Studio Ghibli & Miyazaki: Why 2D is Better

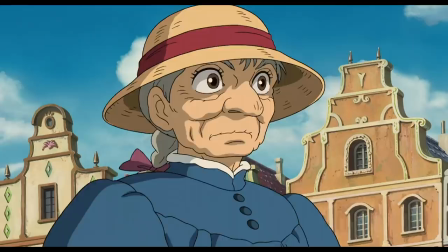254s
Now what's interesting about flatness, and Miyazaki's use of it, is how it stands against the prevailing ideology of modern animation.
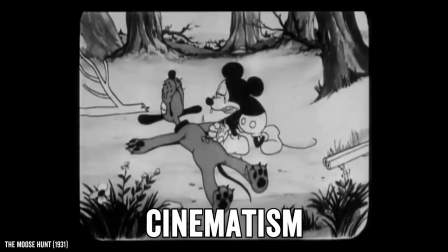261s
According to scholar Thomas Lamar, animation has, since the early days of Disney,
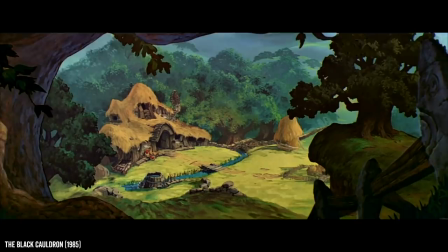266s
struggled with cinematism, that is, the successful display of motion via depth. It's cinematism that allows you to feel yourself of actually traveling into the screen.
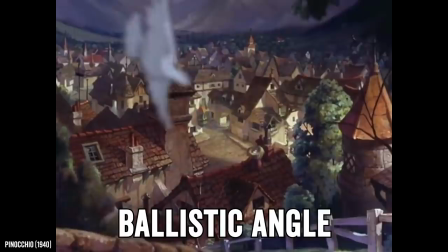275s
That's what Lamar calls the ballistic angle because of the forceful way it brings you into the image.
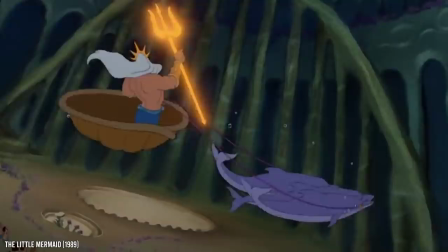281s
And cinematism was the great struggle of early animators, none more so than our favorite OG Mouseketeer.
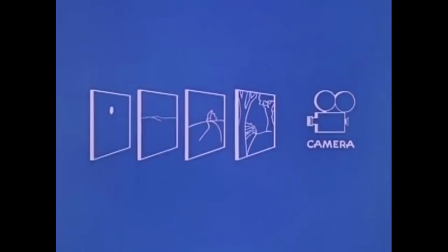288s
To this end, Disney invented the multi-plane camera.
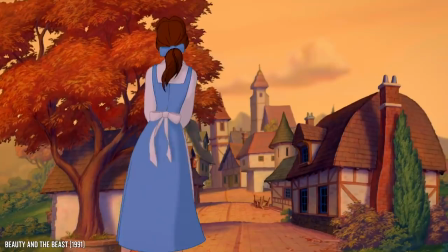290s
This allowed him to adjust the dimensions of every individual layer of animation in order to give the illusion of motion be the depth of the image.
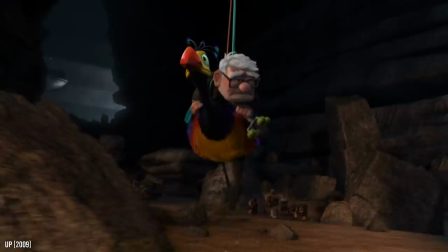298s
The logical conclusion of this work has been the hyper three-dimensionality of Pixar's animated films.
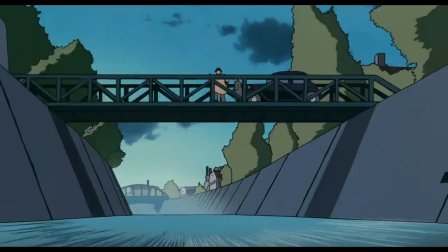304s
This, to many, sums up the wonders of modern animation. But Miyazaki has always been different.
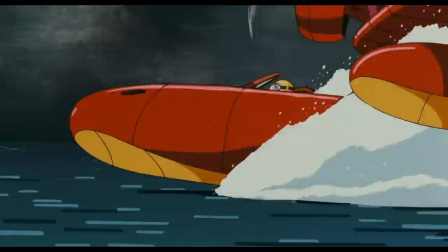309s
He doesn't use a multi-plane camera or employ a style that emphasizes the ballistic angle of moving into the screen.
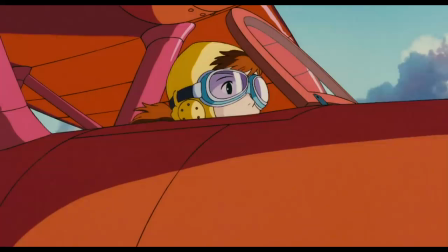316s
Rather, he favors what Lamar describes as lateral movement in ways that undercut the sensations of depth, like this lateral-moving car ride.
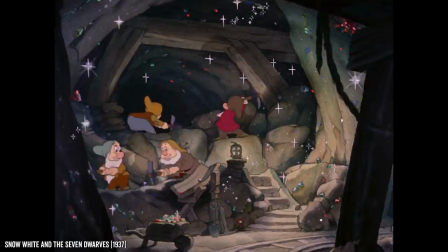325s
That's in part because Miyazaki worries that the ballistic angle can even be potentially dangerous for kids by
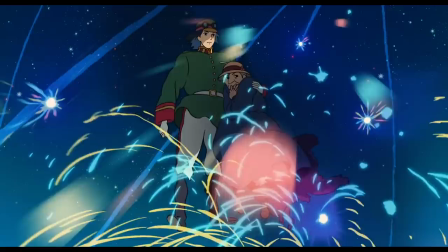330s
destroying their imaginations and relations to nature through its overly prescriptive visual cues.
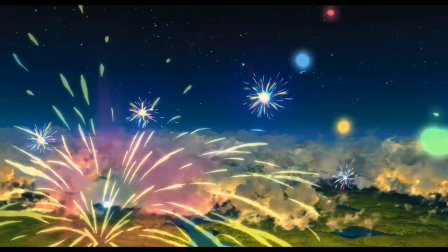335s
He avoids this by creating a super planar image, which, as Lamar explains,
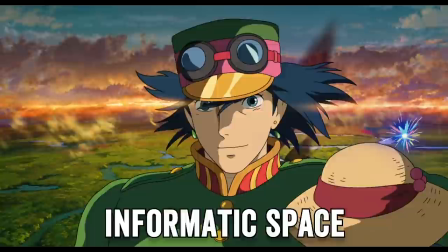340s
tends to produce motion on the surface as the different layers of the image vie for attention, transforming the image into an informatic space.
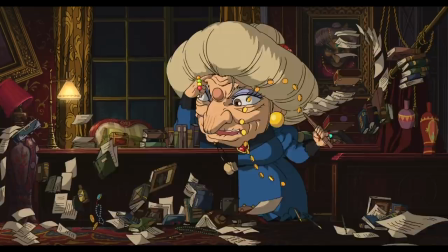347s
You can see that in this moment of Spirited Away, where the library books, rather than existing on a different plane, seem to be directly colliding with Witch Lady's head. Here, rather than simply sweeping us into to an image that reflects proportions of the real world, which can be readily understood, Miyazaki does something very different.
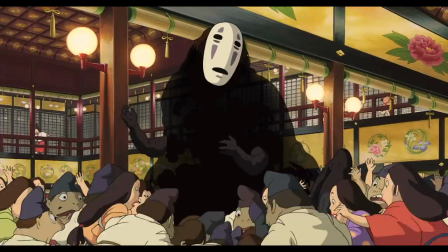364s
Specifically, he compresses the various layers of the image altogether, creating a visually consuming sense of complex super-flatness.
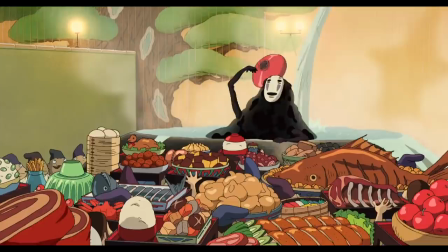371s
This makes it difficult to decide where to feast your eyes, particularly when there's a literal feast involved.
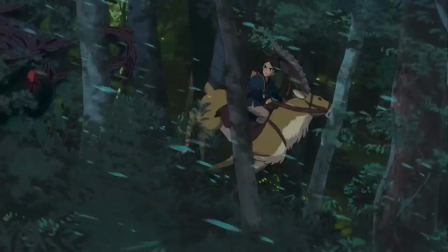376s
By creating a flat image, Miyazaki doesn't privilege any one part of the frame.
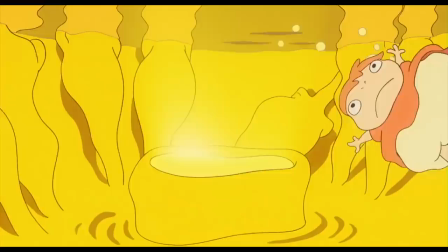381s
Frequently, his backgrounds undulate, creating strobing effects that produce patterns, further overwhelming the eye, as in this delightful moment of Ponyo.
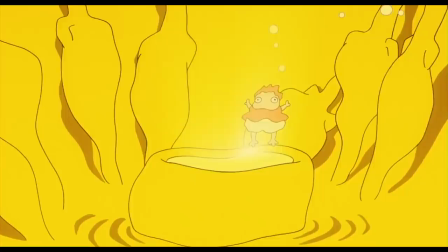389s
The effect can be dizzying, impressionistic, and more overwhelming to the eye, and thus, more emotional.
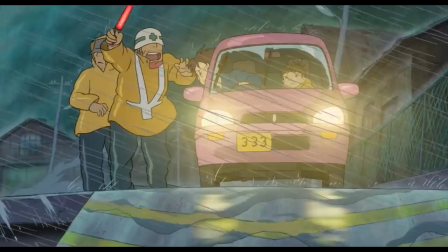395s
Remember that moment when we see Sosuke running against the blurred background of the tunnel?
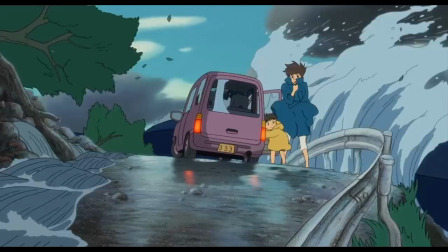399s
We also see this during the typhoon sequence in Ponyo, which is reminiscent of traditional Japanese paintings like these.
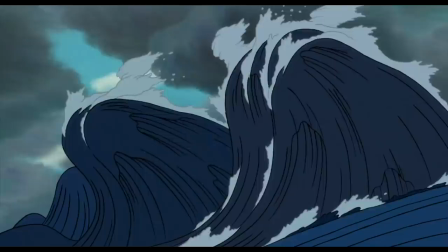405s
The focus in this sequence is far less on the realism of how waves or branches crash and move, but rather the emotions that the dizzying movement can evoke.
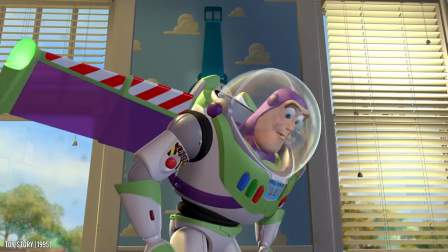414s
Which brings us to Earwig, Ghibli's first foray into the world of 3D animation, an art form that's been lighting up screens since these immortal words.
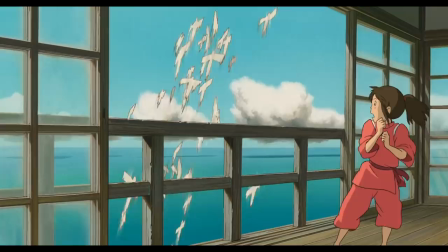423s To infinity and beyond!
Obviously, moving into 3D necessarily represented a pretty big leap.
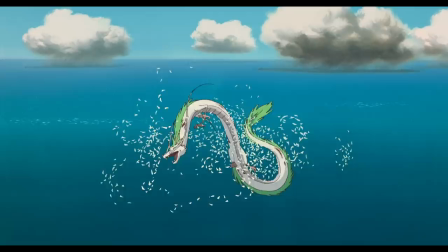430s
After all, this is a studio whose currency has long been beautifully rendered, hand-drawn animation that leans into the flatness of Japanese visual culture. That's not necessarily why it didn't work, at least in our opinion.
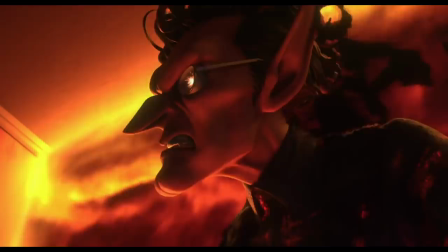441s
Rather, in converting Ghibli's style into three dimensions, the aesthetic ironically lost its sense of complexity.
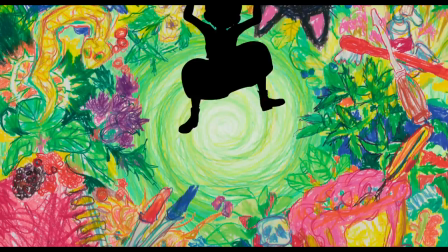448s
Perhaps it's no wonder that the most visually interesting part of the film happens to be the seemingly hand-illustrated title card.
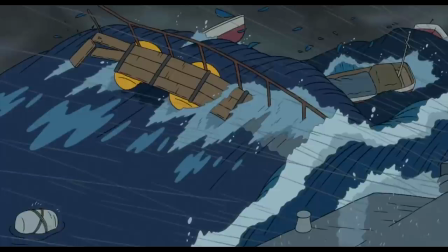453s
The comparative realism required of 3D animation necessitates losing so much of what makes Ghibli's films so good in the first place.
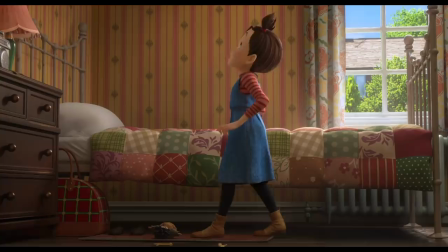461s
Here, the impressionistic sense of danger when unrealistic waves crash across the screen is replaced by a strangely boring sense of true gravitational force.
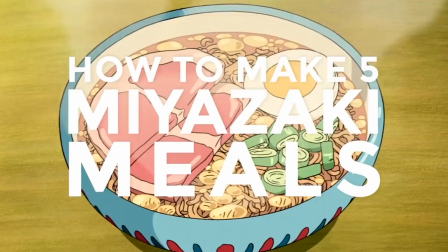469s
Nowhere is this more clear than in the visual representations of food. There's a reason Studio Ghibli's on-screen dishes have inspired their fair share of YouTube cooking videos.
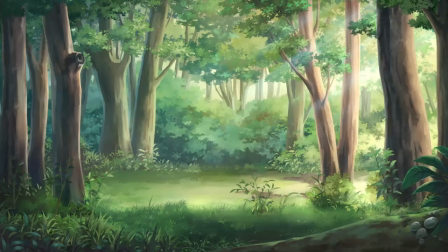478s
Their meals are iconically rendered. Here, Ghibli follows in a long tradition of using flatness to accentuate the magic of morsels hitting our taste buds.
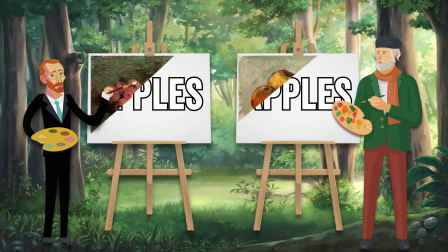486s
Take artist Paul Cezanne's or Vincent van Gogh's paintings, both called apples, and both of which show your teacher's favorite snack depicted on flattened planes.
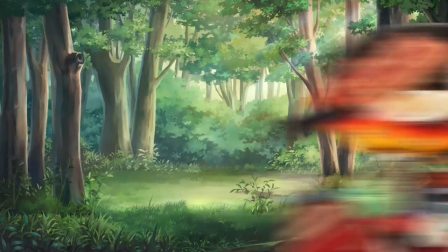494s
These paintings are similar to Ghibli's food scenes in that the food appears more appealing than it might in real life.
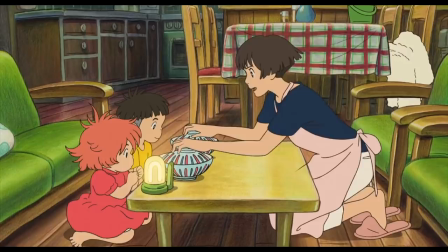500s
They're more like symbols of apples than a real representation of the fruit.
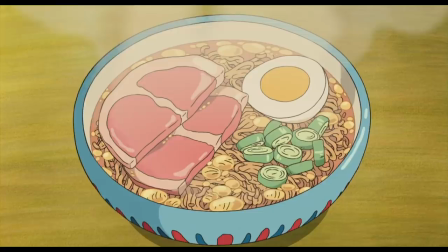504s
That's kind of like how the simmering bowl of ramen in Ponyo feels, more like a symbolic representation of that most wholesome, stomach-warming dish.
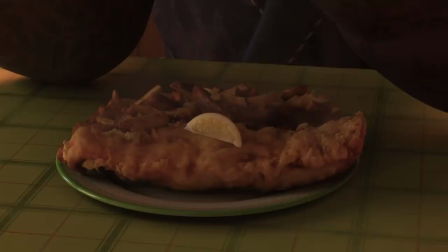512s
Now compare that to Earwig's depressingly realistic depiction of lemon-garnished fish and chips that makes me pretty sure I never want to eat again.
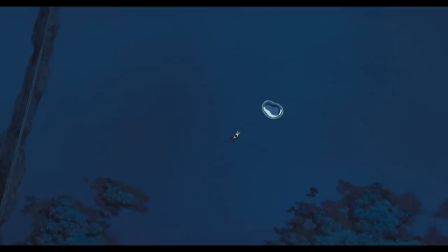520s
Ultimately, Miyazaki's hand-drawn films use the flattening of space to evoke subjective emotions rather than peddling in any sense of objective reality.
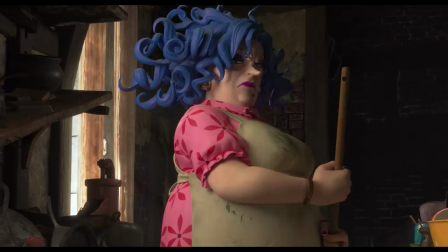527s
Judging from the results of Earwig, when you lose that, you lose what makes the studio's 2D films so special. What do you guys think? Was Earwig the first major misstep for Studio Ghibli? Did losing its roots in the Japanese visual culture of flatness ruin what made it so great? Let us know in the comments. Huge thanks to all our Patrons for all your support. Hit that subscribe button with the full power of your three-dimensional being, and don't forget to ring that bell.
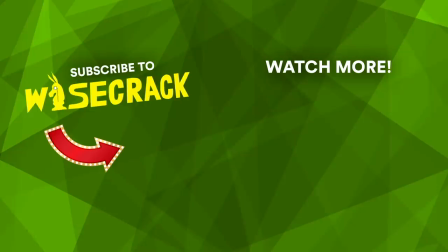552s
And as always, thanks for watching, peace.
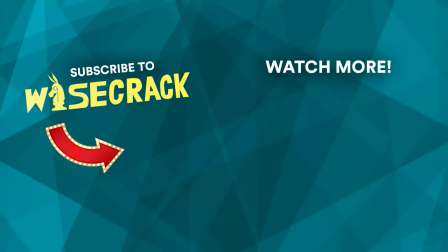Yeah, yeah, yeah. This makes it cool. Got it. I was just moving back and listening to your voice in my head backwards while finding it. I found it. I'm ready to rock.